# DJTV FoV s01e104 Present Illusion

In his book, In the Blink of an Eye, Walter Murch astutely points out that there's no such thing as a cut in the real world. We can't observe it in the natural world. From the minute you wake up until the minute you fall asleep, your mental camera never stops rolling. Images constantly enter your eyes and are processed by your brain. The reality that you experience is constantly in context. Everything happens in sequence and has perfect continuity. But in the world of the screen, of film and video, discontinuity is the norm. Very few things are shot in sequence or seen without a cut.
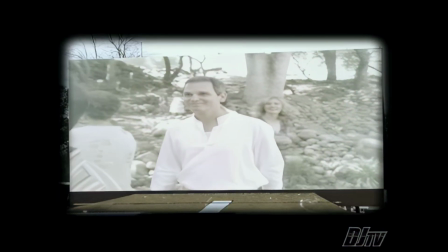[5:08]
As an editor, you need an understanding of the cut's ability to mess with time and space.
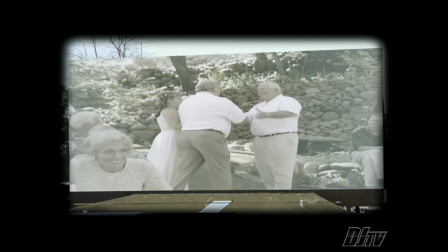[5:13]
And it's true no matter what kind of video you make, even wedding video. Imagine this.
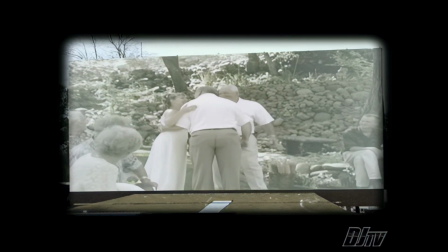[5:17]
We see a shot of the father of the bride. He pauses and kisses his daughter before they walk down the aisle.
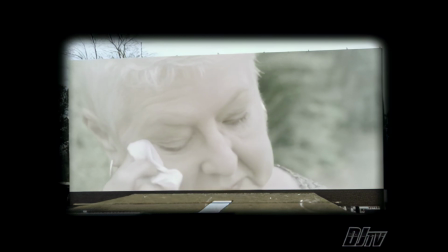[5:23]
Cut to a shot of the mom as she brushes away a tear. Now in reality, those two shots may have been shot 30 minutes apart. The mother wasn't really crying because she saw the kiss. Those tears were because of a problem with the flowers. We shot it at a separate time. But in the context of the edit, those two shots have a new relationship. They're joined by the cut and they now reflect one another. The cut has the power to create a new relationship between these two shots, an unreal reality that doesn't exist in the real world, between the father's kiss and the mother's tear, that are in fact an illusion. But an illusion that cuts together in such a way that everyone will accept it, even the mother of the bride herself. In fact, it may even be her favorite shot in the whole production. Now, I'm not suggesting that you willingly lie to your clients, but what I am suggesting is that every time we edit, like it or not, we take things out, we put things in, and we make connections,
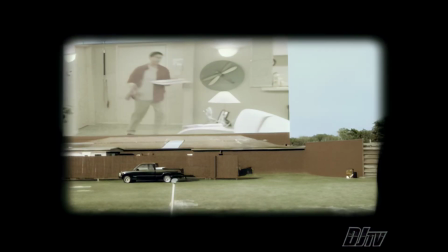[6:24]
new relationships between clips. The cut also has the power to connect the disconnected.
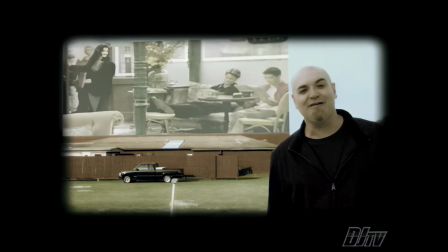[6:29]
You can see this on any episode of Friends or Seinfeld or probably any other sitcom for that matter.
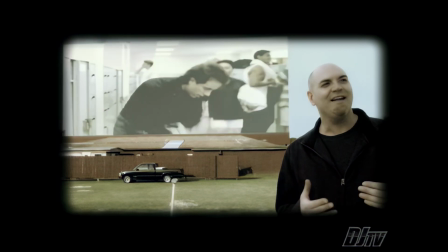[6:35]
You'll see a shot of the outside of a building, followed by a cut that takes you to an interior shot where the action takes place.
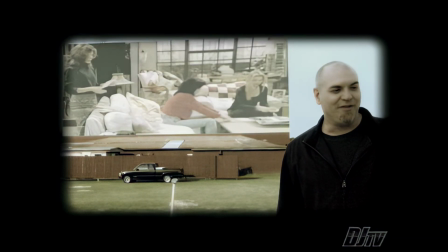[6:42]
Now in the mind of the viewer, in the world of the show, the people in shot 2 are inside the building in shot 1.
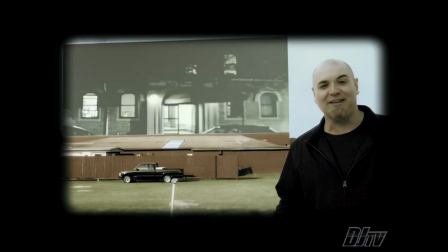[6:49]
The viewer believes that, they accept it.
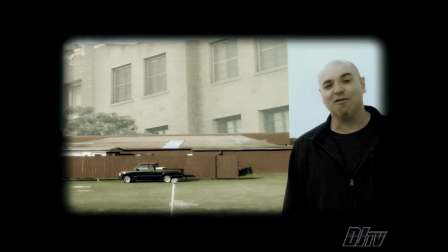[6:51]
In reality, that building was probably shot in New York City, and the actors were probably shot more than 2,000 miles away in Los Angeles in a studio.
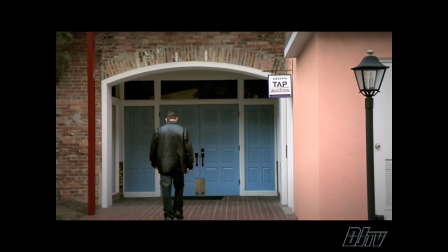[7:00]
Think about this sequence. You see an exterior shot. A guy walks up to a building, opens a door, and goes inside.
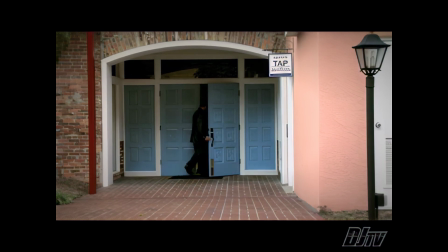[7:07]
When he gets about halfway through the door, we cut to an interior shot as he enters the room.
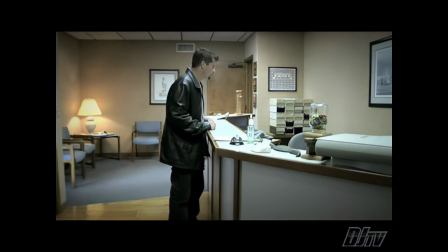[7:12]
Now, as long as we time our cuts well and match the action properly, we can use two different locations for the inside and the outside. The two sides of that door can be in completely different places on opposite sides of town,
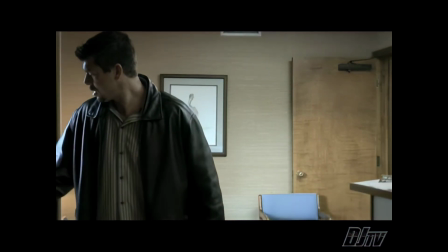[7:24]
but thanks to the magical properties of the cut, the viewer perceives the sequence as showing two sides of the same door.
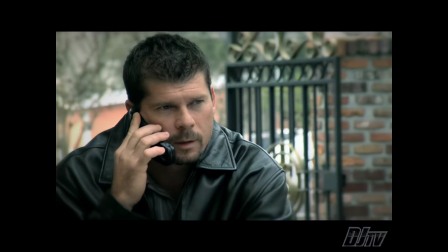[7:32]
Let's say an actor glances at something off screen. What does he see? He sees whatever the editor cuts to. What did he really see? Who knows? Who cares? It doesn't matter. In the world the editor creates, the actor is one half of a glance-object pair.
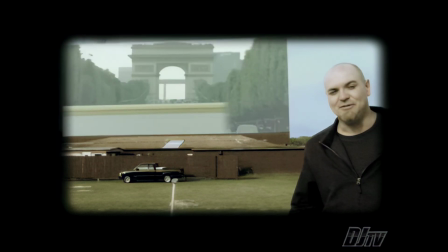[7:47]
He does a glance and we cut to an object, any object, and the two are connected in space and time.
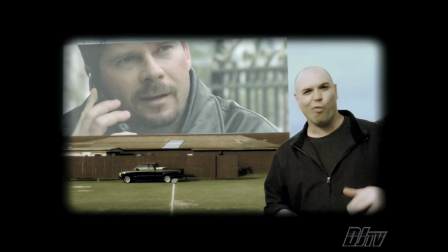[7:53]
In the mind of the viewer, he's looking at whatever we cut to in the next shot.
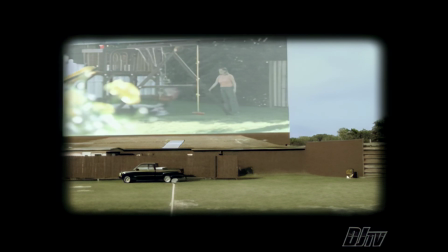We see hundreds of cuts every time we watch TV. They're everywhere. The cut dominates. Because we've seen so many, we become immune to them. Most people don't even notice the cuts any longer, but people can tell you, even if they can't explain why, they can tell you when an edit works and when it doesn't. See, making a cut isn't hard. Anyone can make an edit. You just drop two clips on a timeline and butt them together.